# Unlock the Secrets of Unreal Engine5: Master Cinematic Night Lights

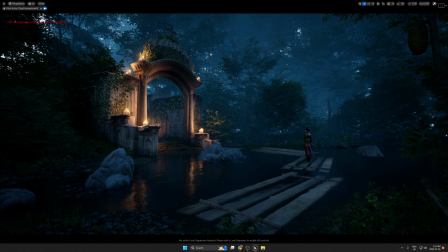[21:22]
Like this. So one more thing you have to know, light is a sensation. So you have to always keep this in mind. You have to make nice balance between your light and the colors.
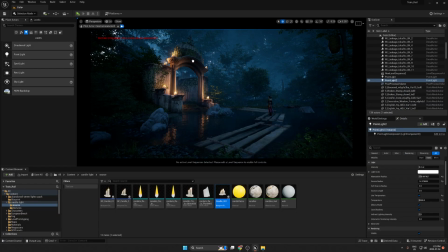[21:35]
Okay, so here I think it's a good idea to add big spotlight. To just blend the top area here.
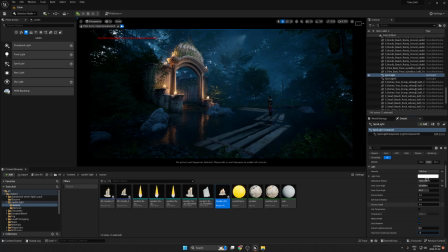[21:58]
And now we can turn this off and change the color to blue. And from here, do you remember when we used the light function to have some nice fake shadow?
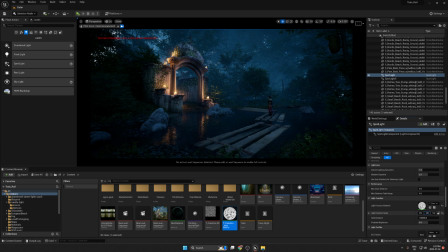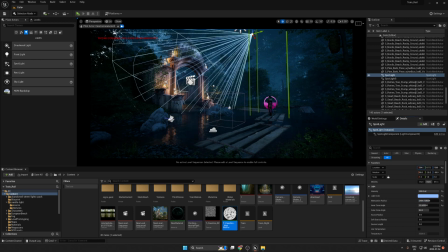So let's move this here.
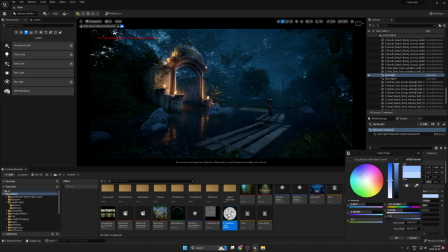[22:40]
You see now, but we need to change the light to match the background or the moonlight. Now, before and after, you see we have some nice shadow.
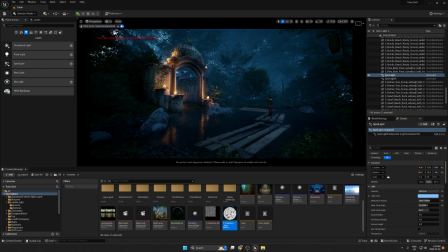[23:02]
Okay, so from here we could take this light and we can add it here.
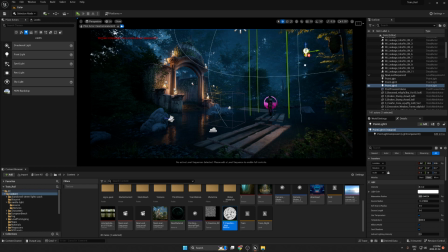And let's bring this down to 2 just to have some nice highlights.
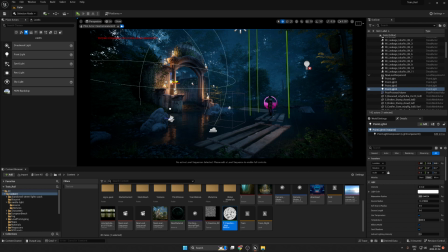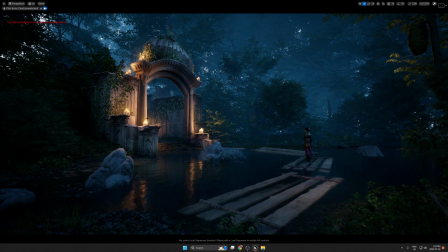[23:48]
Five to highlight this rock and also this one. So now we have a very nice blending.
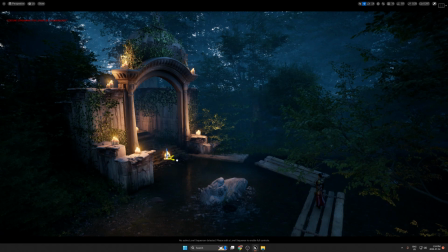[24:02]
So from here, I can take this one and try to
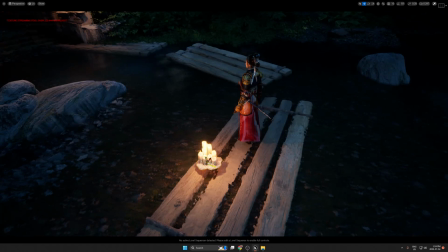[24:12]
put here beside this character to get some nice lights here.
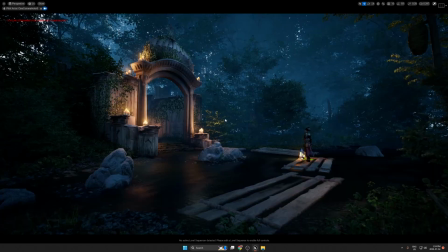[24:22]
Okay, so let's see how it's gonna be looks. It is big a bit, so we can scale it down.
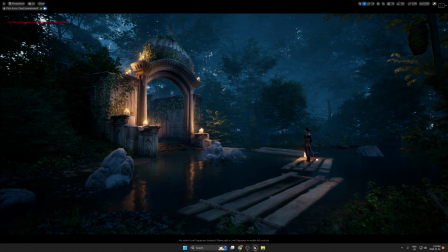Okay, so you see here we have a very nice fill light comes from behind and now orange light.
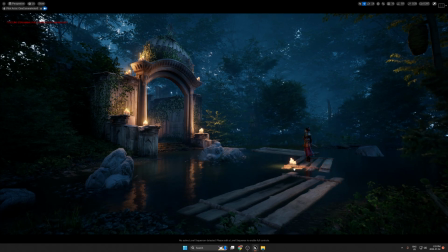[24:54]
We could leave this here. It's not that bad. Okay, absolutely we can leave it here. So now we have a very nice vibe light.
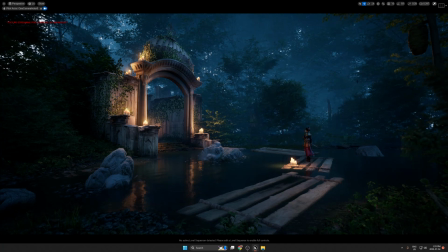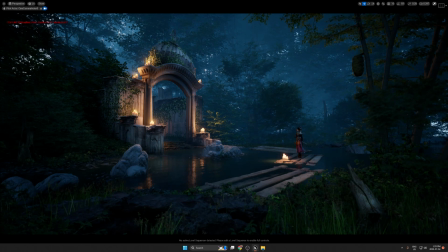[25:15]
and from here you can add more light. Okay, so now let's go back to the post-processing.
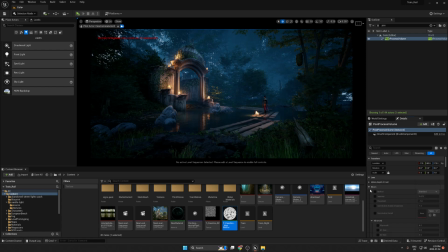[25:23]
Okay, from post-processing we can turn the plume